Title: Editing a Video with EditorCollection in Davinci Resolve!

There we go. That's got it. I just did my whole intro spiel with no audio. That's always fun. OBS has the ability to record to different tracks, which I do for tutorials, and my mic goes to track 2, but when you stream, it only outputs track 1 to YouTube. So I always fall for that. Yep. Anyways, so can you guys hear me okay? Is it loud enough? It should be good. If you need me to turn it up or anything, let me know. But yeah, what I was saying pretty much is I just did the editor collection update video. And in this live stream, we're just going to be editing that video, but using editor collection, just to kind of give a live demo about how the pack works. A bunch of people were asking for that. And you can kind of get an idea of what it can do and how much time it can save you. So we're going to see the good, the bad, the ugly about it. Got a couple people in chat here. How are we doing today? Go ahead and introduce yourself. But yeah, if I switch over to Davinci Resolve,
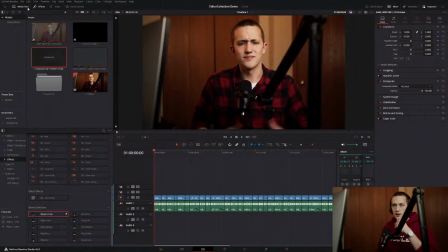[7:45]
you're going to see me making all sorts of funny faces today as I have it paused in certain spots. But this is the video or all of the tutorial audio for the video I just posted.
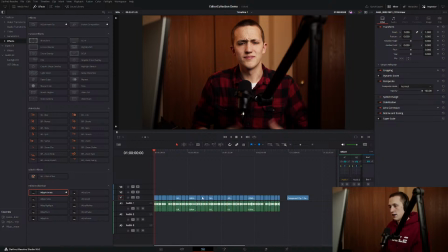[7:59]
And yeah, we just want to edit it. So I think I have the audio coming through. I just want it to be really quiet in the background. So if that's too loud, let me know. I do have to turn it down a little bit for myself. I know that can be strange, like I'm talking, but then past me is also talking. So we want to avoid that if possible.
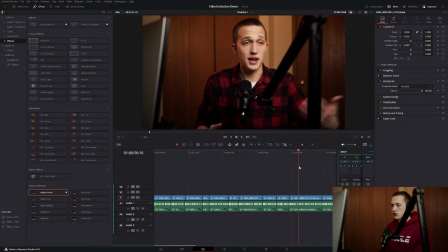[8:21]
But yeah, so editor collection, it's not really going to assist you in the actual cutting down of the footage. So I've already done all that. That part is boring. But what it does is helps you with all of your graphics and actually animating it and putting that kind of stuff together.
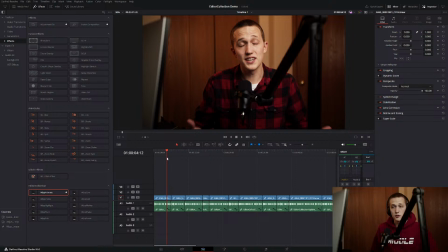[8:38]
So a lot of my favorite tools to use inside of a tutorial are Whip Zoom, Whip Animate, Whip Text, and Whip Cam. Those are probably the ones that I use the most. So something I like doing at the beginning of a lot of videos is having like a little bit of a zoom animation.
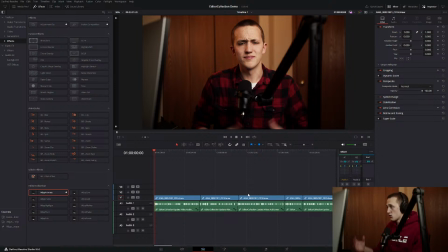[8:53]
That's really popular on YouTube right now. So the way that I usually go about doing that is using my Whip Zoom tool. So if I go up to generators, I'm going to find Whip Zoom, that's this one right here, and I will drag that down.
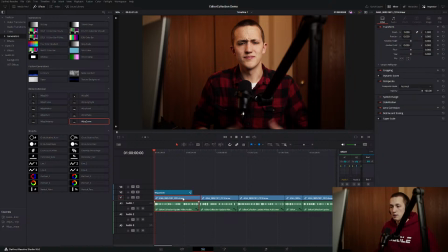[9:07]
A lot of them have a effect version, which you can set right on the clip, or a generator version, which you can use as its own composition. And usually I like doing it this way, because that way I can move it around and duplicate it a lot easier, or extend it over 2 clips.
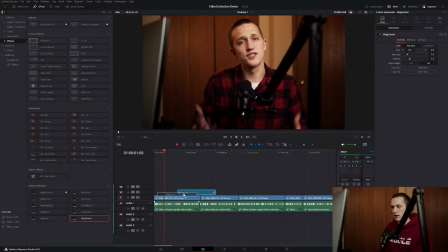[9:24]
Versus if I did the effect version, let me grab this, it would only apply to this clip, and then I'd have to copy it if I wanted to apply it to that one. So I use a generator a lot of time just to make stuff like that a little bit simpler. But yeah, let's say we want to do a little bit like of a zoom out animation, right, to start the video.
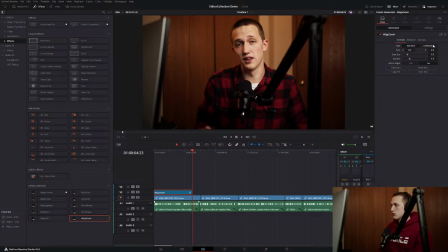[9:43]
Usually what I do is either use the continuous mode or I would turn off the in animation. In this case, I'm going to use continuous, so that means it's going to do the animation over the entire clip here, just like that.
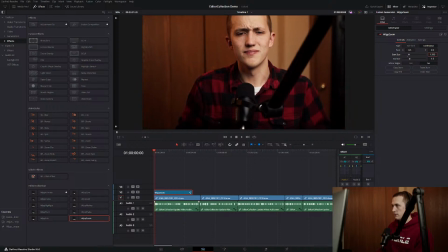[9:57]
And so we'll come to the beginning and we'll zoom the start size in, and then also bring the pivot up, just so my face stays in the center there. And then we can set the end size to be 1, so that way it's going to zoom out. But right now, way too slow.
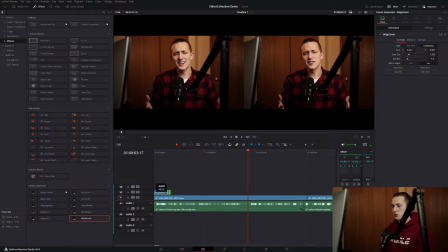[10:13]
So all we have to do is shrink this down. Let's make it just like 12 frames long.
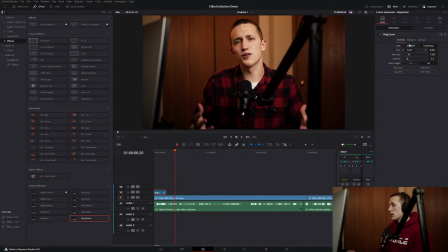[10:18]
And if I click on this, we can go to the animation tab, and it has the in-out curve. So I'm just going to set this to none at the beginning and expo at the end. So that way it's going to have like, it's going to start super fast and then slow down.
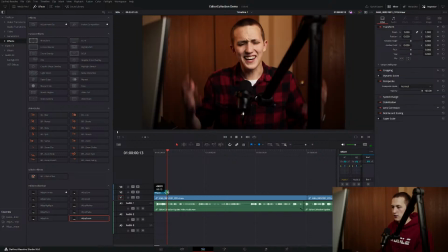[10:33]
So it gives you that kind of that zoom that you see all the time on YouTube now. And we can play with the length until we find something that we like. A lot of times with motion blur, I love using motion blur in my videos, but it is slow.